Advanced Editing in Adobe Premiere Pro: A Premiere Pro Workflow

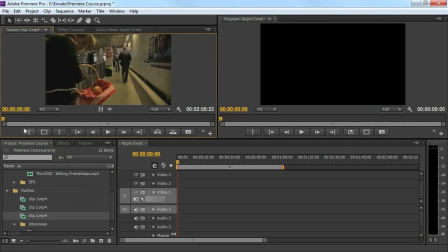4:03 Clip 3 is a long shot of the hostess walking around on the event,
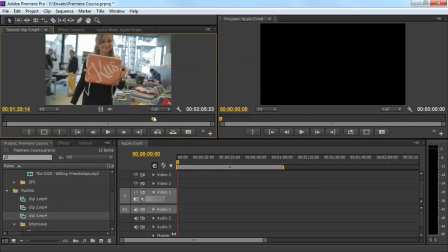4:07 and we can see that she is also passing the iPad bag stand.
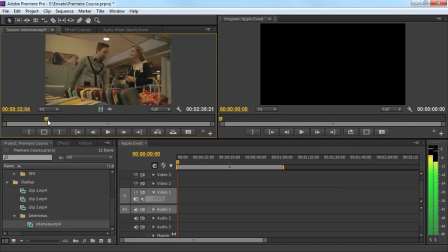4:14 And finally, we've got the interview itself. So I'm thinking about first a little intro about the girl walking towards the iPad bags,
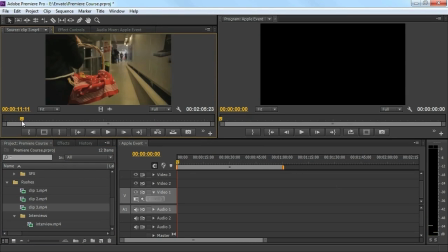4:22 then the interview, and finally an ending image. So first we're going to start with dragging my music to the timeline on audio track 2, so that we can edit on the beat.
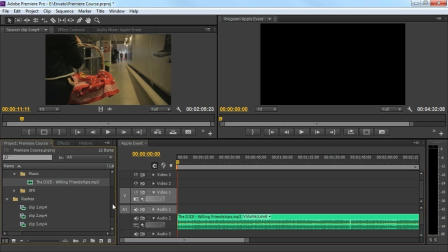4:35 And then I'm going to take a piece from the third clip, where she is walking through the Apple event,
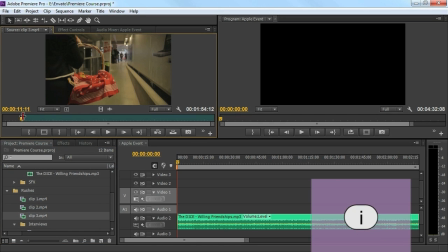4:41 set an in point, go a little further and set an out point.
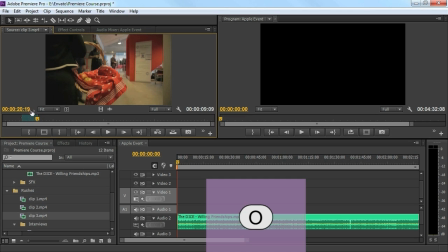4:46 We've selected a piece now, and we'll drag the video layer onto the timeline.
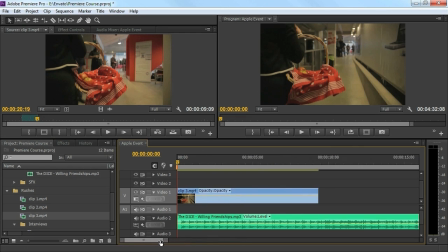4:51 When zooming in on my timeline, I can see there's a silent piece in the music in the beginning.
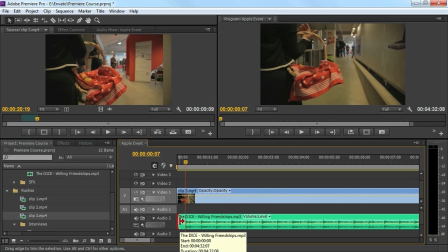4:56 I'm going to remove that with an extend edit. and move the audio clips to the beginning. Now we're going to listen to the beat, but make sure you don't drop the beat. Okay, that just wasn't funny at all.
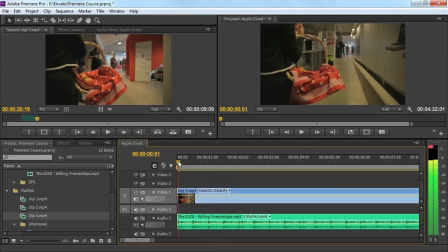5:10 Sorry for that. Okay, this is the beat that we need. And we'll cut our video in here with the razor blade tool.
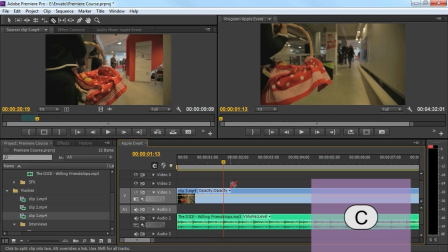5:21 Shortcut C. Then take the slip tool by pressing Y and slip the endpoint of the second clip further away.
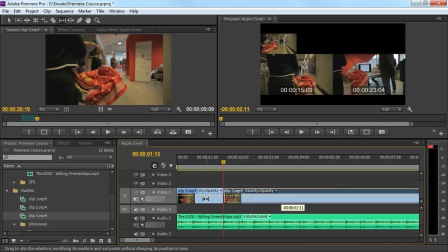5:30 Make sure there's enough difference in the image when you're making a jump cut. While slipping, the top canvas inside the program monitor shows the ending frame of the first clip, and here she's almost walking in the middle, and that is some more difference.
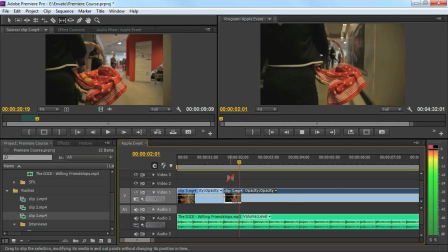5:46 Now bring back the beat, and this here is the second beat. We're going to cut again. Then take the slip tool and do the same.
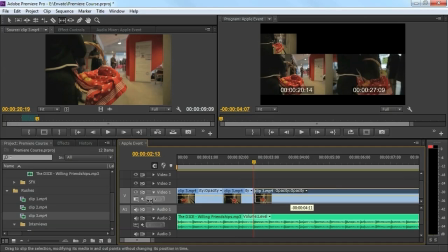5:58 Watch it to check if the jump cut was big enough. If not, then it doesn't feel natural.
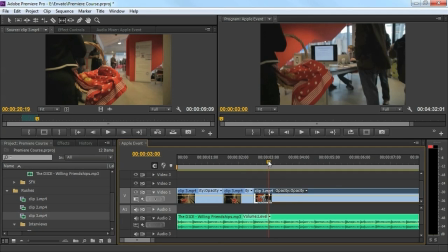6:04 Then it looks like we've done that jump cut by accident. On to the third beat. Cut it. And slip it.
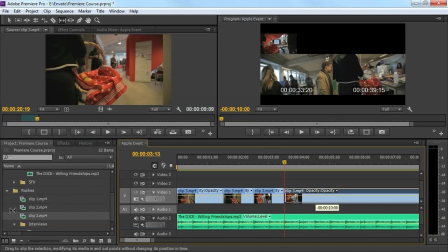6:17 And we can see some cool motion to have something different, so that cutting is not getting predictable. That is something you need to keep in mind all the time. Let's go to beat number 4.
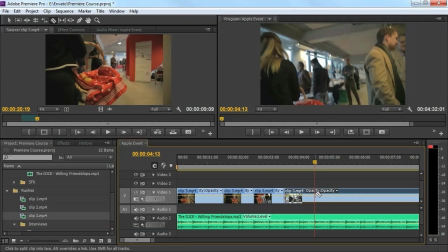6:34 Again, cut it and slip it.
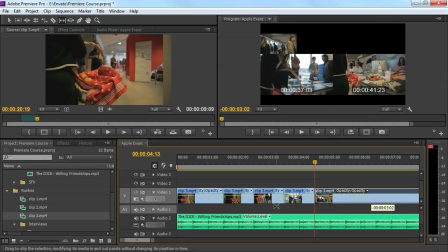6:39 And as you can see, she is doing something with her fingers here. This is again something to surprise the viewer, so that it doesn't get predictable. Instead of walking all the time, here she does something with her finger. And it's somehow an interaction with your audience.
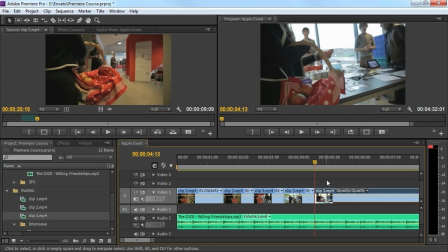6:54 It's very good to have something like that in a reportage. Okay, beat number 5 now. Cut and slip.
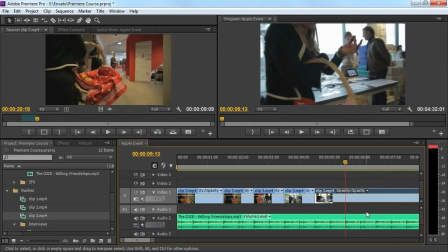7:08 And now in the next beat, we have something triggering in the music. Listen to it. Suddenly a guitar comes in, and we cannot ignore this. A trigger in the music should also be a trigger in the video.
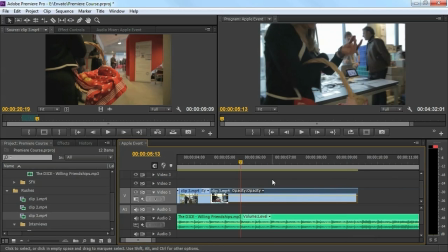7:22 So the reportage is about the iPad bags, so let's trigger something about that. And I remember that a girl also walked through the iPad bag stand. So I'm going to cut my clip onto the beat and slip.
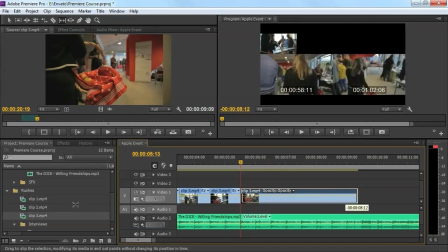7:38 Keep slipping until you see that point where she passes that stand. Here we are. She takes one of those bags and throws a kiss to the camera. Now that's a perfect trigger. She introduces the stand and makes an interaction with the viewer.
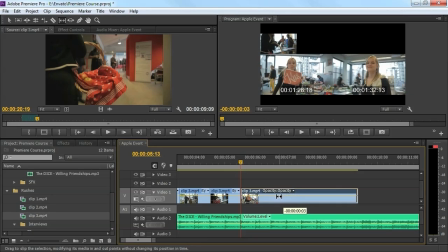7:55 Now make sure you slip the highest interest point on the guitar trigger.
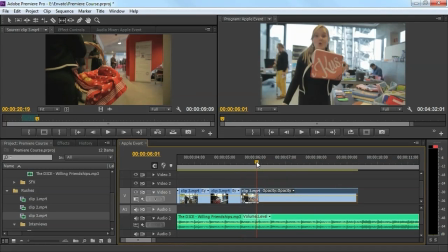8:00 In this case, the kiss of her is the highest interest point. And look at that, a perfect match.